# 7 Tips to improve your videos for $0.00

What's up everyone, John Castillo here. Today's video is 7 tips to improve your YouTube videos for free. You'll be using the gear that you already have, and if you blink you'll miss it because the first one already happened. Having a proper introduction. You've got to introduce your topic to people. The title, down here, doesn't replace a proper introduction. Take the opportunity to say the name of your channel. If people aren't watching on YouTube, for example if they're watching on Reddit, they won't be able to see the name of your channel, so the intro is the right time to say it. Tip number 2, show your face. In my experience, whenever I land on a YouTube channel twice, I am super likely to subscribe, but that's really hard to notice if the channel doesn't have a face.
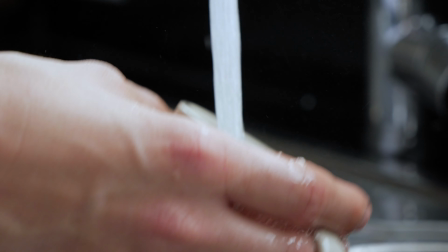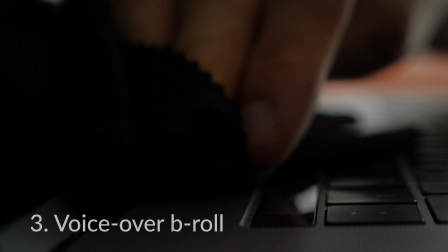[0:54]
Tip number 3 is use voiceover recordings over B-roll. The YouTube algorithm favors audience retention.
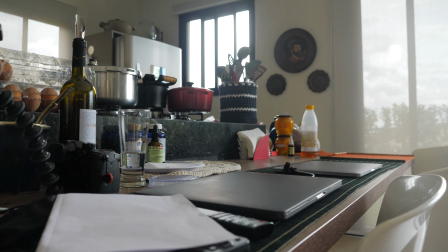[1:00]
YouTube wants you on their platform as long as possible, consuming media, watching ads, earning them money, etc.
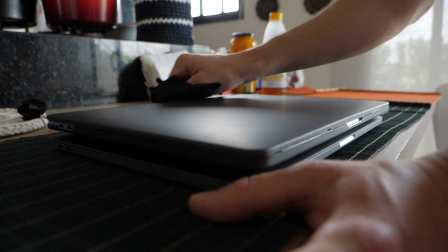[1:06]
An easy way to make it more engaging is just like this. Ideally, over something a little more related to what you're talking about.
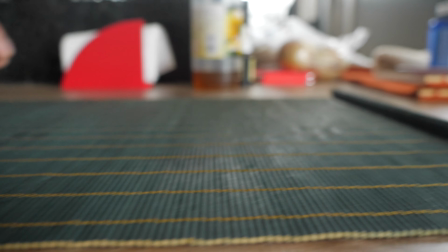[1:12]
Plus, you can always record this in a more controllable environment and get better sounding audio.
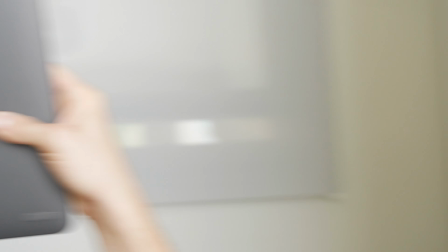[1:17]
Recording audio on the fly is always a coin toss. Lastly, matching your B-roll cuts to your vocal cadences makes you seem like a total pro. So now that this is all nice and clean, let's move on to tip number 4, the background. Take the extra time to clean up and position your objects where you want them. You want you to be the focus of the shot. Additionally, make sure that you have a little bit of space between you and the wall. This, not a great background.
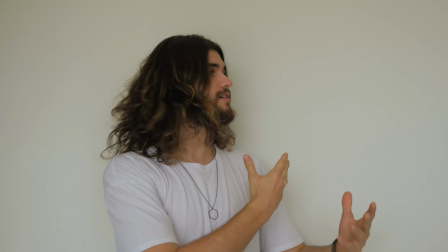[1:44]
You're not really saying much with this, and also it's super claustrophobic. I'm like right up against the wall.
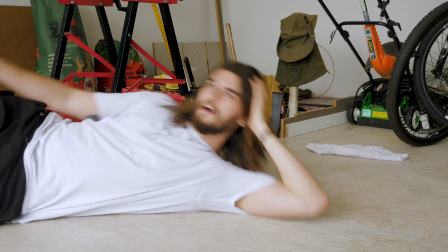[1:50]
There's better ways of doing this. This, not much better.
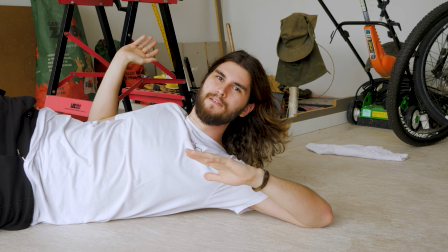[1:54]
There's a lot of clutter going on here, and while I do have that space for the background, it's competing for your attention, and ultimately, I'm the one who's talking. So let's see what a better way of doing this is. This here, it's a little bit better.
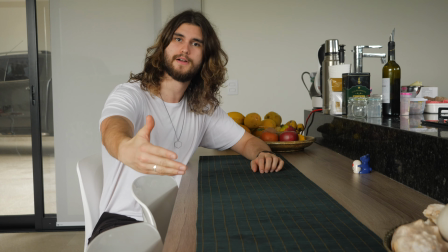[2:10]
Further away from the wall, makes a huge difference, a little bit of distance in front of me. But let's move on to tip number 5, where it all comes together.
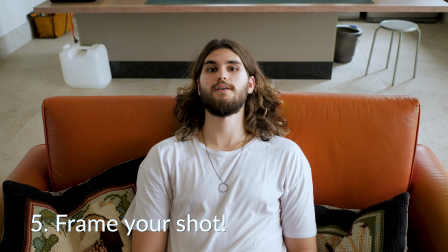[2:21]
Tip number 5, frame your shot. Not this. Not this, maybe this.
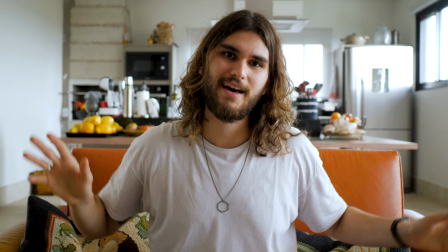[2:26]
Ugh, definitely not this. Something along these lines make more sense. There's not much space above my head. There's a good amount of depth to the background. You can see where I am.
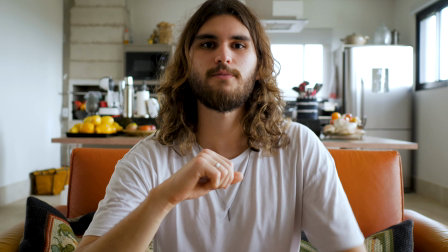[2:37]
It's contextualized. And before I'm done with this tip, let's take a look at this setup over here.
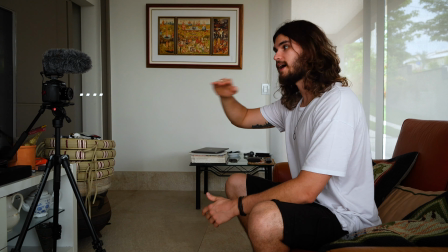[2:43]
Take a look at the setup. The camera is just below my eye line, so the camera is actually looking up at me as opposed to looking down.
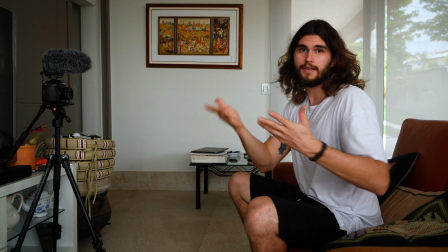[2:52]
Ultimately, I want you, my audience, to be looking up at me, right? I'm the one who is giving some information.
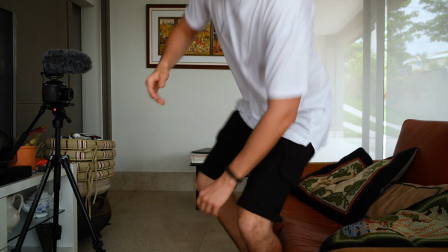[2:57]
And you want to make yourself look important when you're on screen. Tip number 6 is lighting.
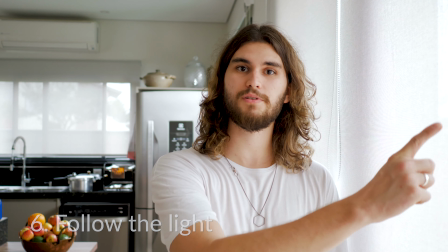[3:05]
Take advantage of natural light if you don't have any lights of your own.
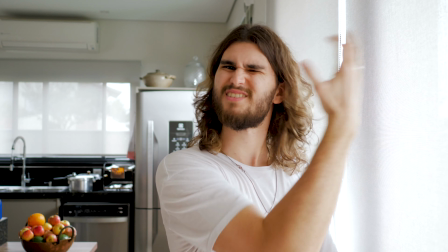[3:08]
Using a curtain like this will help diffuse the light so that it's not so harsh on your face and make for a very nice, soft light.
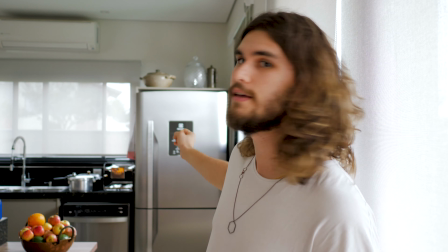[3:16]
If you do have lights at home, obviously use those, and you can even add some on the background to spice things up a little bit. Adding color lights to your background, particularly complementary ones, can be a nice accent as well. And last but not least, possibly most important even, is audio. You really want to get your microphone as close as possible as you can. Here, for example, I'm using the Voice Memos app on the iPhone to get the microphone as close to me as possible. Here now, this is the audio from the iPhone, and I'm gonna speak a little bit, and now we're gonna cut to the audio from the microphone that I'm using on top of the camera. Gonna talk a little bit more, and now we're switching back to, here's the audio from the iPhone on the Voice Memos app. If you get nice and close, it's really not that bad. And before we're done, here's one more quick tip that you can do with your iPhone. Bonus tip is record all of your audio in a closet.